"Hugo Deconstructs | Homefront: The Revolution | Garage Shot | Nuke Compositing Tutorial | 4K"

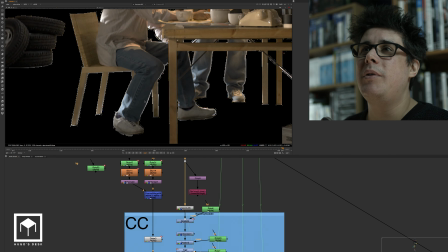14:52 Then we continue and we un-pre-mold everything. so and promote everything so that we can do a lot of color correction and and then we do color
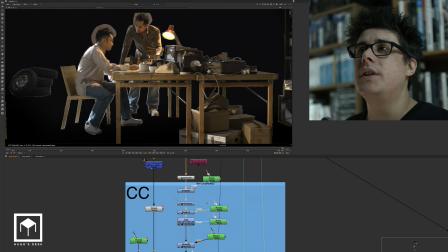15:00 correction so in here it's literally just a bunch of color correction nodes that we do some fog some more color correction you know it's got
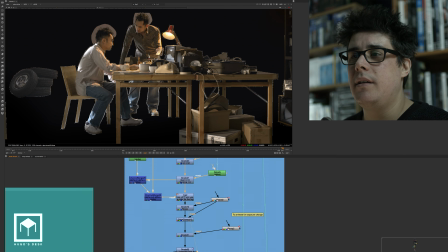15:09 a lot of color correction i want to put the tires back in i want the light to be a bit duller and and then there's of course even more color
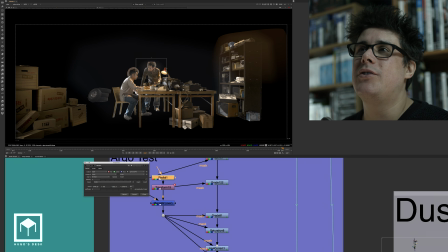15:17 correction and even more color correction and all these color corrections kind of are driven by radial nodes and they're tracked and animated so
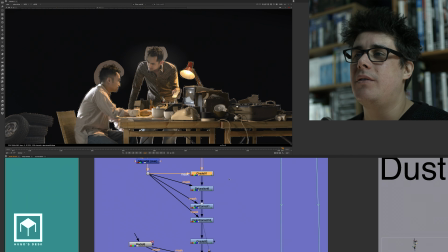15:25 that they can kind of like affect just the faces or affect just certain parts of the body.
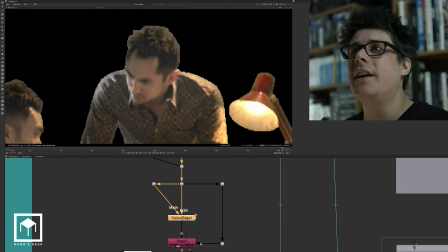15:30 And then there's a bit of a color edge extension going on here. So as you can see here, we're trying to fix the edges.
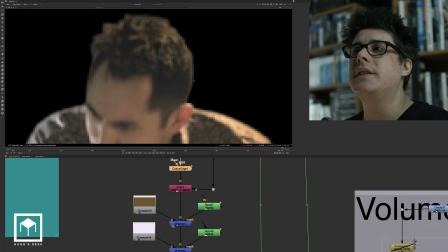15:38 You can see that this edge extension just kind of fixes some of the white edges that we had on the hair.
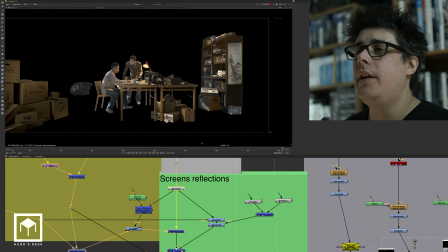15:44 We finally get it completely pre-multiplied. And then if you come here, you can see that we've merged some extra posters on the corner.
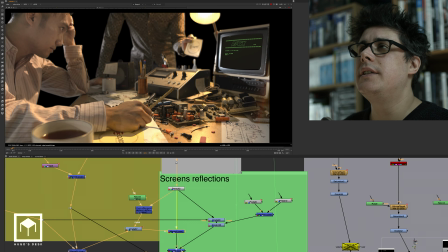15:53 We've also merged the TV. So if I zoom in closely here, you can see all the TVs were actually merged with different screens.
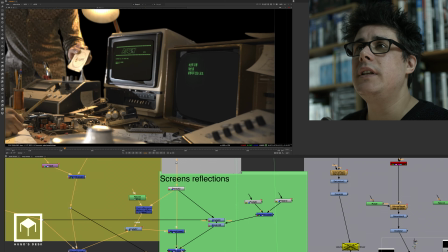16:01 So we have, of course, a 3D system that has some Apex Korean technology here.
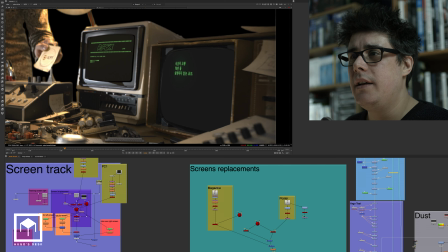16:07 This is all coming from here. so it's all coming from an actual magazine
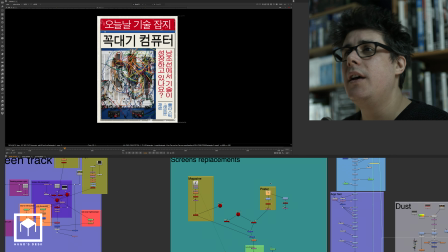16:12 that we had from Korea that we've made we had an actual poster in the 3d
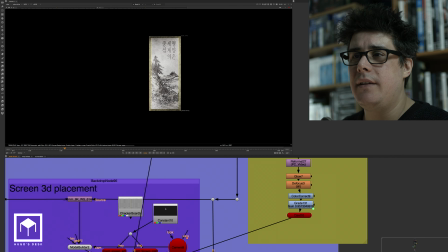16:17 system as well and of course we had the text which is
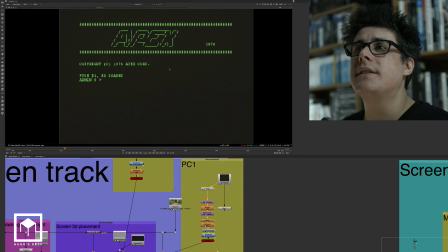16:22 this one here so it's the apex text the loader for the DOS
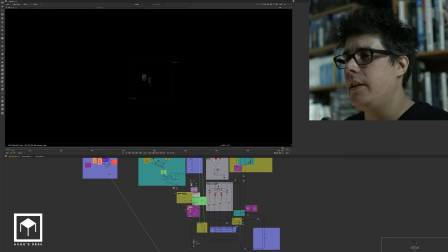16:27 and this all goes into a 3d system now this all gets merged in so now we go back to our CG our
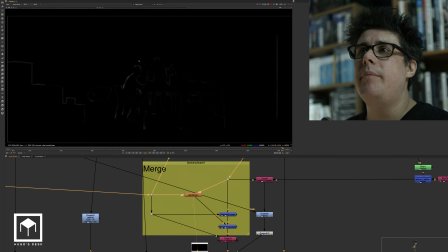16:34 CG was here with the additive keyer we then did a bit of a light wrap light wrap is more visible if you zoom in here so you see i have some light wrap from the beginning if i go to the first frame you can kind of see it a bit better then we have the volumes so this is the outside window that
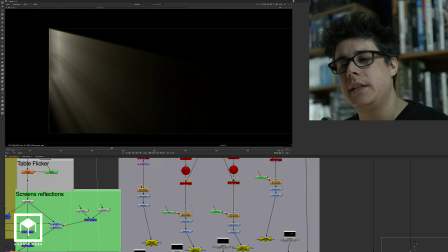16:50 we did with using a volume ray so basically we use the 3d system to basically use the 3d coordinates to move
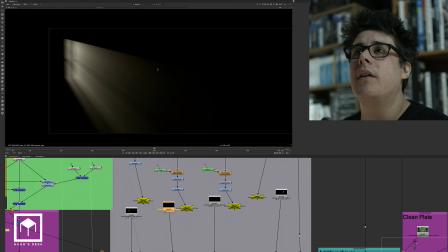16:59 a volume ray so this is the first volume ray we have then we have the top volume ray of one of the lamps then
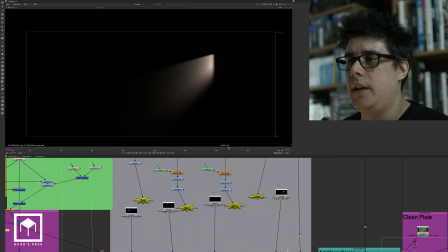17:06 we have the other lamp on the other side and then we have the actual window on the other side now all these get merged together so as you can
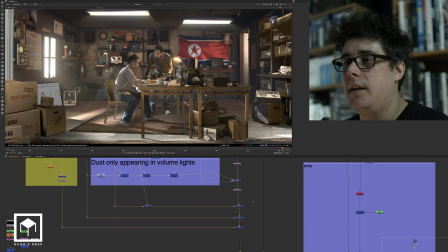17:13 see here starting to be a bit slow as you can see so all these are lights done in 2d that we did you can see here then we're reaching
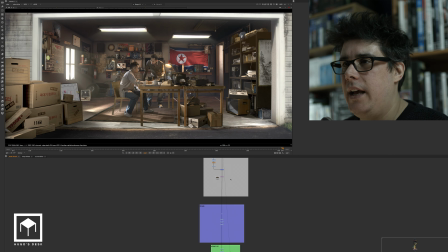17:20 the end almost look at that that's cool and then we have some final tweaks so we have a bit of a grade node a
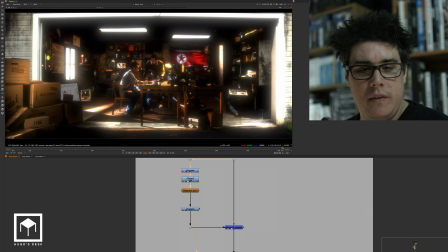17:27 bit of a clamp then a weighted blur to make a really defo's diffuse looking image a bit of a contrast and then we
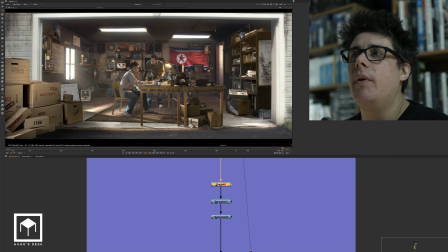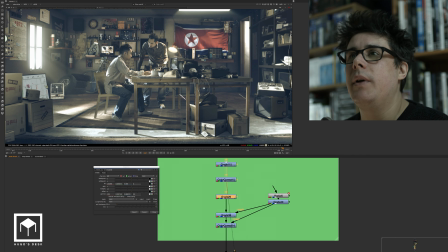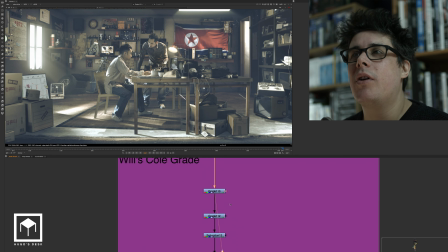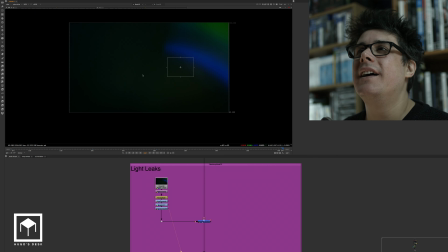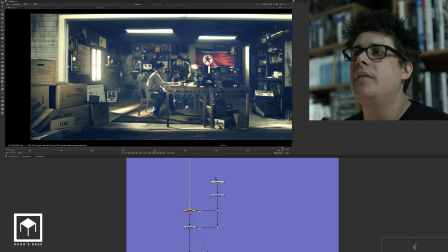18:01 So I have a radial for a vignette, get a bit of vignetting going on so that we focus the attention on them.
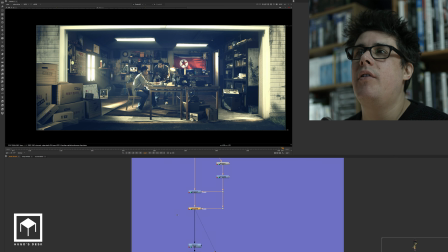18:07 Then I push the vignette even further so we can focus the attention on them even more.
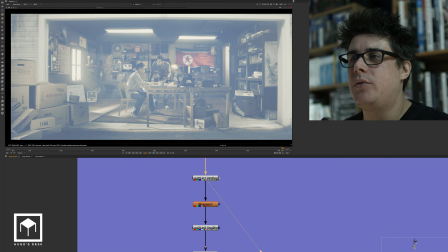18:12 And then a bit of a clamping. My little trick of the lock to lin to sharpen the image.
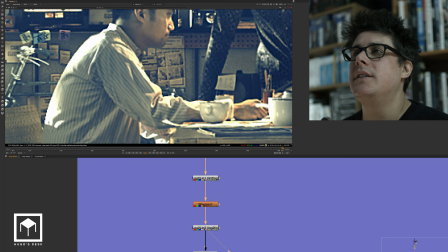18:17 This kind of gives you a bit more like a stylized 60s look. And then, of course, some grain, which is not the plates grain.
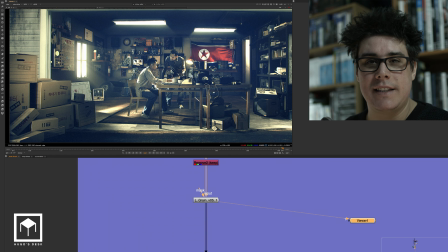18:24 No, this is a highly stylized project.
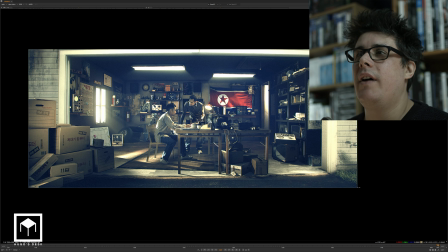18:26 So I put the grain myself and that was it. and that's the final final final shot there so i'm gonna just do a really cheeky thing
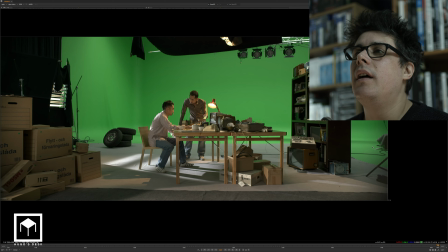18:35 here so i'm just gonna bring in the original thing as you can see from stellar studios in stockholm
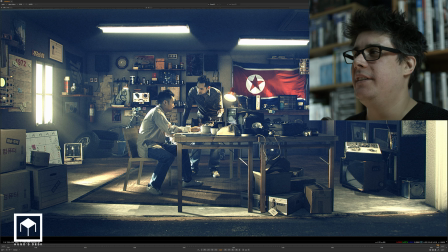18:45 to north korea in the 60s and a press of a button well a press of many buttons And that was it really.
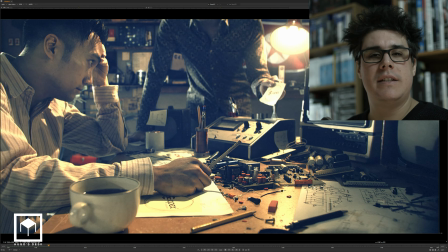18:54 So I hope you've enjoyed this video. I know it was way too long, I understand that.